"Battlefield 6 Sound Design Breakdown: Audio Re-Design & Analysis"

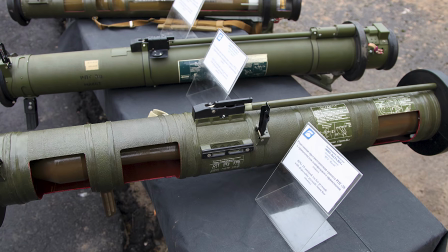However, it gives us a great starting point, as well as helps us ensure that it sounds accurate. If the weapon doesn't sound accurate or similar to what people might expect it to sound like in real life, then players might get pulled out of the immersion of the game.
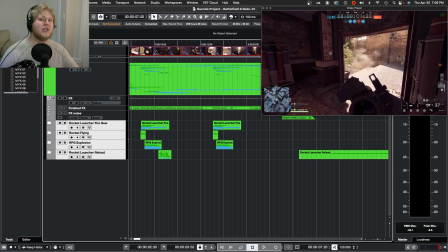When designing any firearm, it's also important to focus on what most people would consider to be the three main parts of any major weapon effect, such as the rocket launcher. Those would be the transient, the body, and the tail.
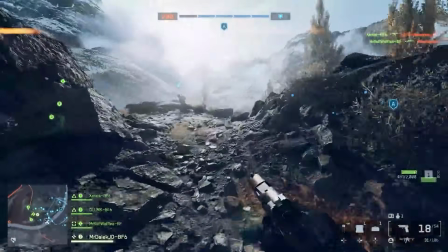These three components are usually what make the base of a great weapon sound.
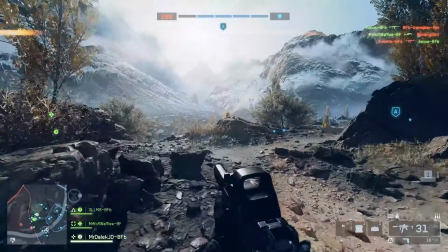After that, you can often add any sort of extra detail layers that you might need as you need them. I'm not gonna lie, this rocket launcher gave me a bit of trouble, but after about 2 or 3 hours of playing around with different effects and sounds, these were what some of my choices ended up being.
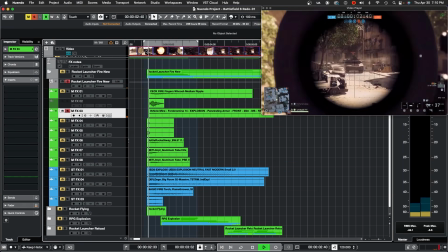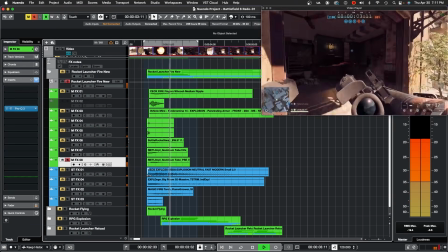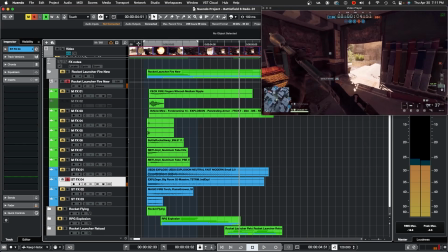You can see we added in a lot of mechanical and more sharp sounds at the very start for the transient, a lot of heavy sort of kicks and whooshes in the middle to help flesh out the body,
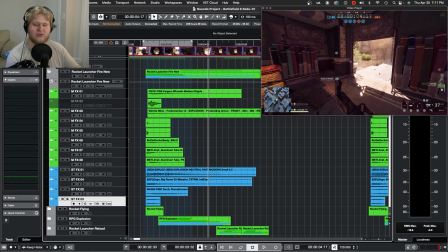and then we have a lot of heavy explosions as well to flesh out the tail. Now, I also added in a fair amount of little fire magics and little whooshes. This is mostly there to help express when the rocket is launching out of the tube away from the player.
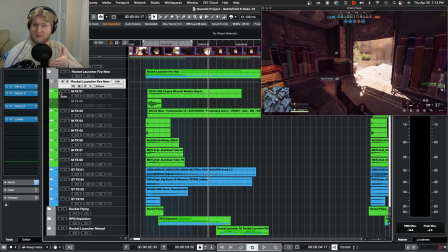And together with the help of a little processing, we get this.
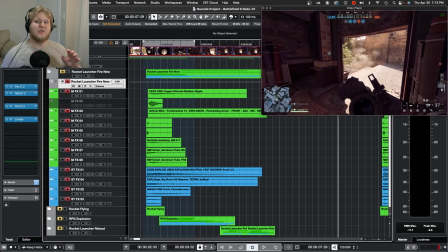Never forget to clean up the sounds as you're making them. A bit of EQ and selective compression on specific layers can really help certain parts of the sound from drowning out others, or prevent you from falling into the classic trap of your sound becoming way too mid-heavy.
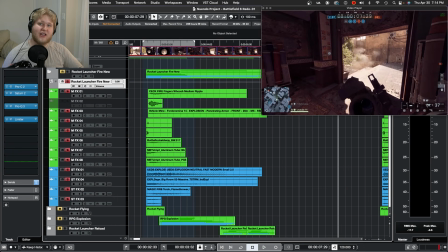Now, since this is a rocket launcher, we also need a sound effect for the rocket itself flying away. We added a little bit of this into the weapon effect itself, but if we were designing for a game or just wanted more control of the sound itself in a film,
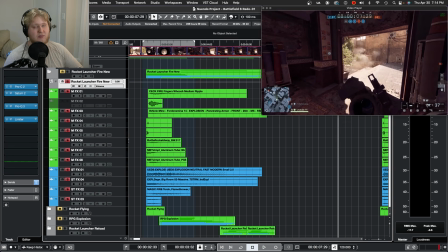we might want to make a separate sound layer just for this. In this case, I just wanted a little bit of extra volume and detail to the sound of the rocket booster itself, lighting, and flying away. And now, of course, we also need a sound for the rocket exploding in the distance. Now, if we were designing sounds for a game engine,
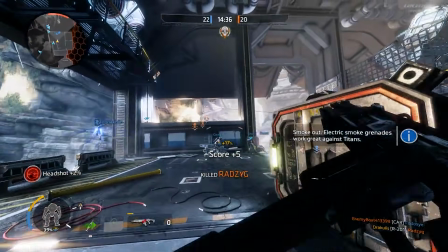we would want to make sure that the explosion sounds have different layers created for them based on distance,
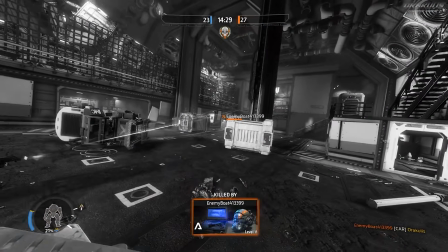with different rocket impact sounds being cross-faded together based on how far away the explosion is occurring from us. Luckily, in this clip, all of the explosions from our rocket launcher are happening at roughly the same distance, so we don't need to modify them very much. Something we will need to watch out for, though, is the material the rocket is impacting.
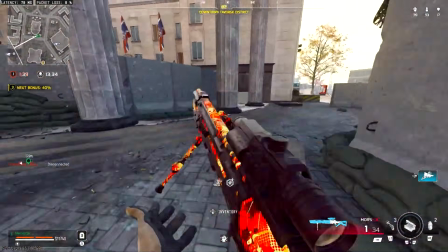All these shots are hitting the same tank in the distance, so we want to make sure that that detail is reflected in our sound.
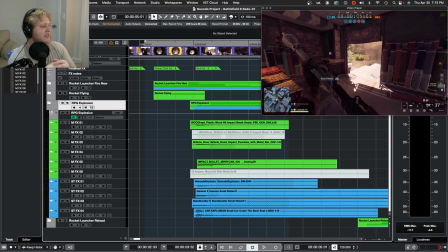Once again, keep in mind we want to design the transient body and tail of the sound, since we are hitting a large metal vehicle and want some more impactful sounds. Hits, explosion layers, and other options are all on the table.
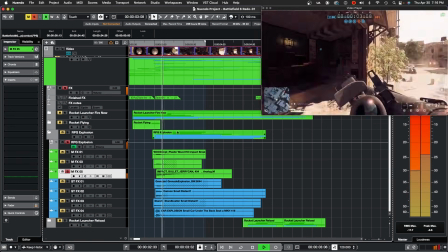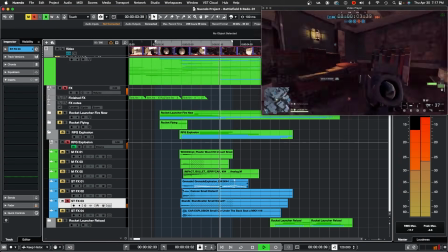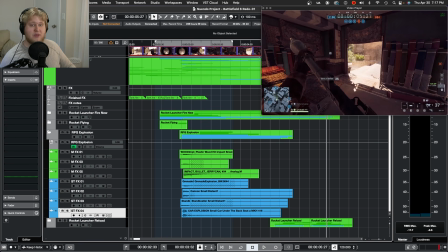And after, again, a bit more mixing, we get this.
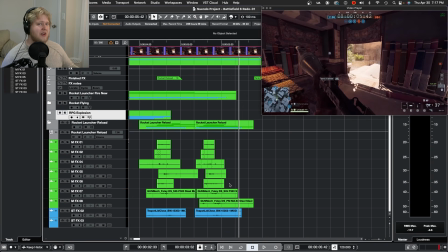And lastly for the rocket, we have the reload. Now, part of this we handled in our Foley with the cloth and the mechanical layers. Already, we've brought a little bit of interest to this detail, but we need the main body of the sound, the meat and potatoes. When doing reloads, something that can really help is to study the gun itself and how the actual object is handled in real life.
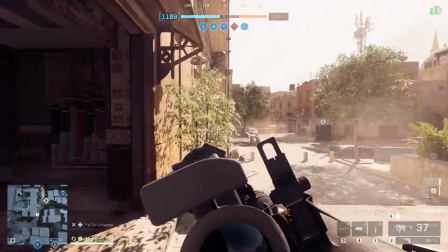In this case, I couldn't find the actual model of the weapon that is used in this clip,
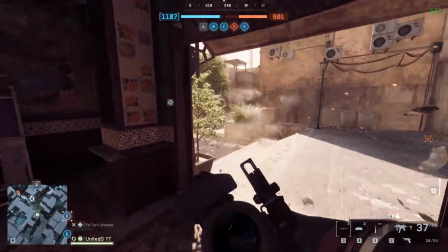so I was only able to work with the animation itself,
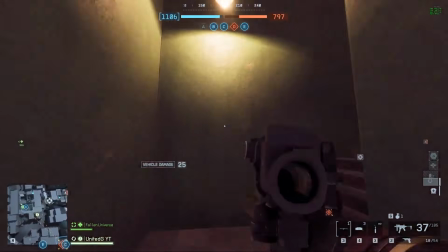but I was able to do a little bit of research on how most rocket launchers are handled in terms of reloads.
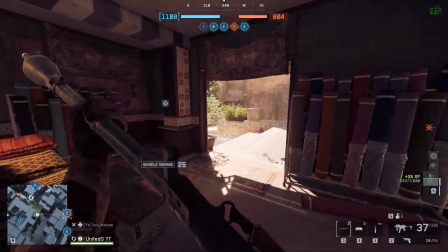We can see the rocket itself being slid into the tube of the launcher in 2 swift movements,
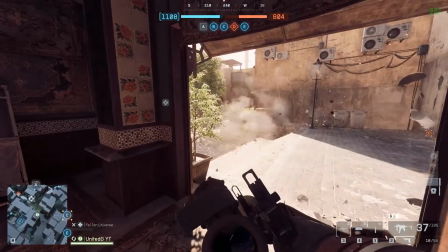and from a bit of research we can learn that this actually slides into a locking mechanism inside of the rocket tube.
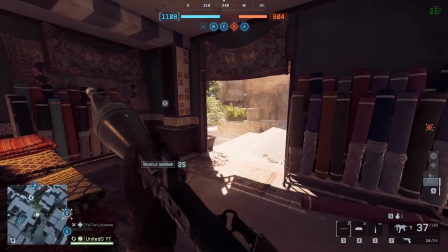From that, we can infer or make a lot of new sonic details that will add interest and character to the sound.
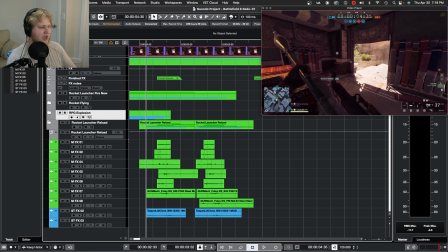From here, I broke down the sound into the grind of metal on metal, the mechanical elements, and a little something extra for the second movement since it was stronger and it finished the action. So we wanted to accentuate this a little more.
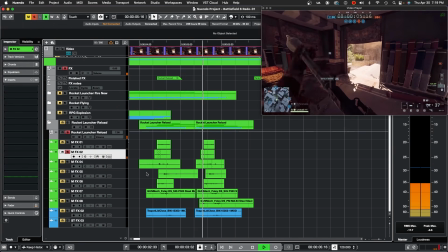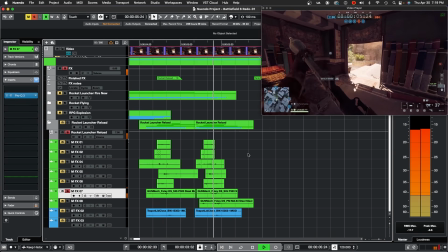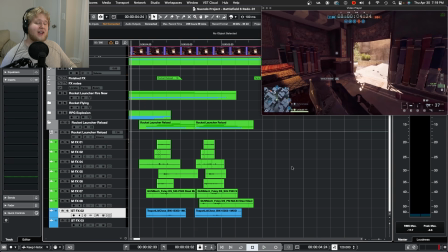And altogether, we get something that I think sounds pretty realistic.
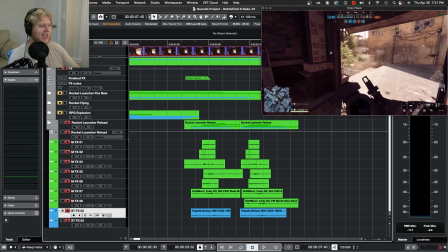Something I learned when first doing weapons and game audio was it's very useful when using recorded libraries for things like this to pick samples out that you can find a variety of similar options in. For example, the Meg option I use here has a large number of variations of the same sound.
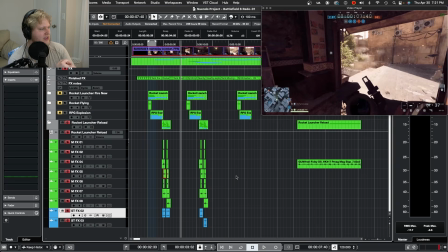If we extend the audio file out,
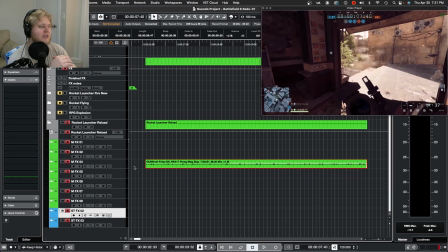this means that if we need to build variations in our reload sound and make each one sound a little more unique and natural,
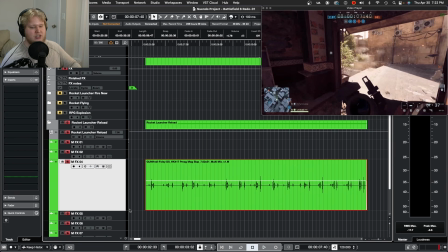we can use the variations in some of our samples to achieve this cleanly. Now let's take a look at that tank.
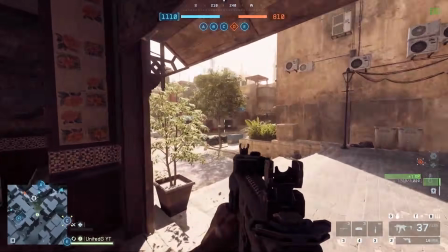Now for the tank, we need the sound of it firing,
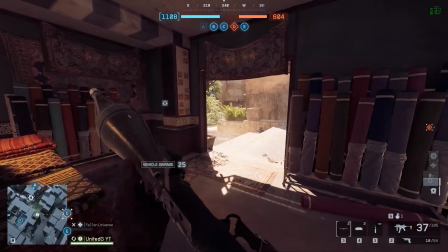the sound of its shells impacting near the player, as well as the sound of it moving.
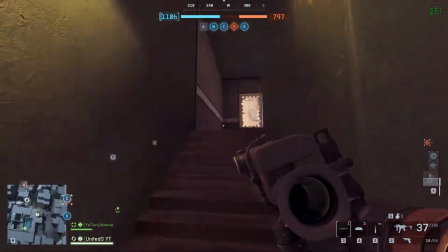Since it fires a lot in this clip, let's see how we accomplish that. Once again, we want to focus on transient body and tail,
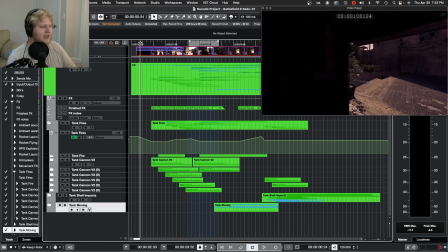but the tank cannon is both further away from the player and more powerful when compared to the rocket launcher. So somehow we need to make it both more powerful and a bit weaker because of the distance.
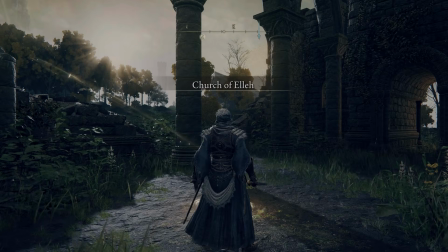How can we accomplish that? It all really comes down to sample choice and processing.
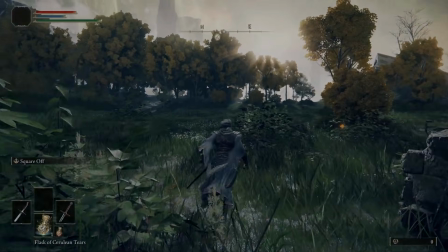Weapon libraries are some of the few that most sound designers will have to spend a bit of money on,
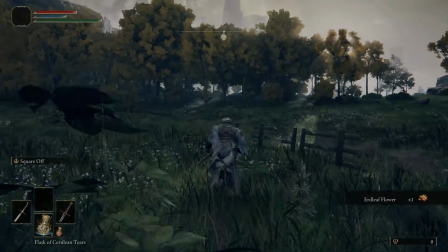since recording weapons themselves is both very difficult and very expensive.
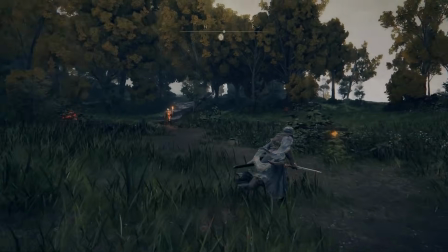So we need to find the right collection of samples to make it work.
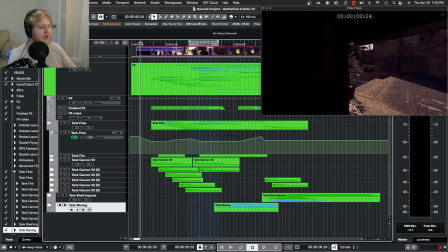For this, I went with a deep digital kick for the body to give it that big artillery punch we were looking for. On top of that, I added some aircraft cannon samples for the shorter transient and the tail from a howitzer and an old smoothbore cannon.
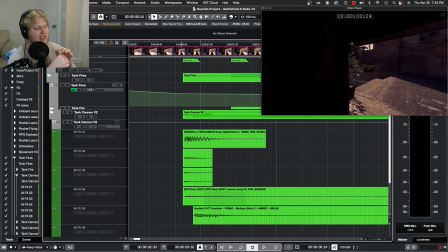You will also notice I have it offset a bit, with the body happening slightly after the start of the transient samples and the tail also coming in later, especially that howitzer sample at the bottom. This is a bit of a design trick, which can help thicken out the transient to some degree and add some sonic detail to the effect.
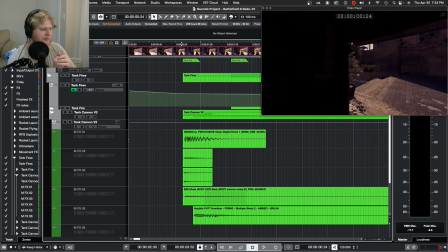We will look at that in a moment. Here are all the individual layers.
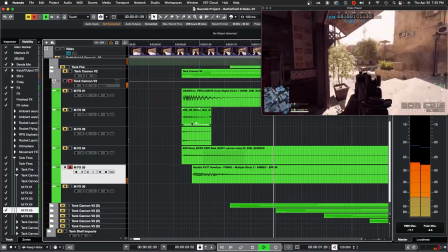And when we put them all together,
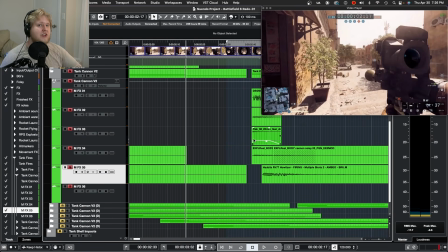And of course, we're going to use that trick I just mentioned for making variations to fill out the rest of the sounds.
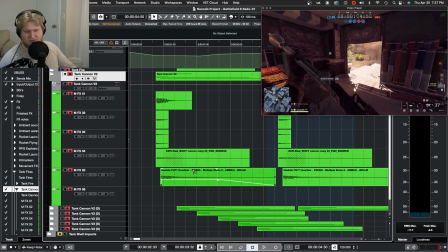And lastly, here's an example of how it would sound different if we had lined everything up so that it started and played at the same time. Once again, I cannot emphasize how important it is to add a bit of processing to these as you're working on them to keep them from getting too muddled in the mid-range and keep these transients under control. Transient control is extremely important for any sort of weapon or explosion sound.
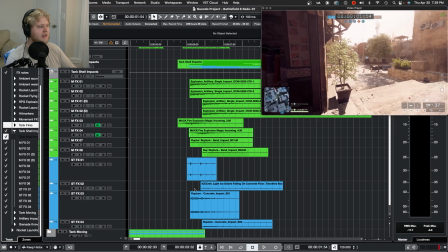Now for the shell impacts, again, we follow a similar process, except this time we need to worry about debris and shrapnel.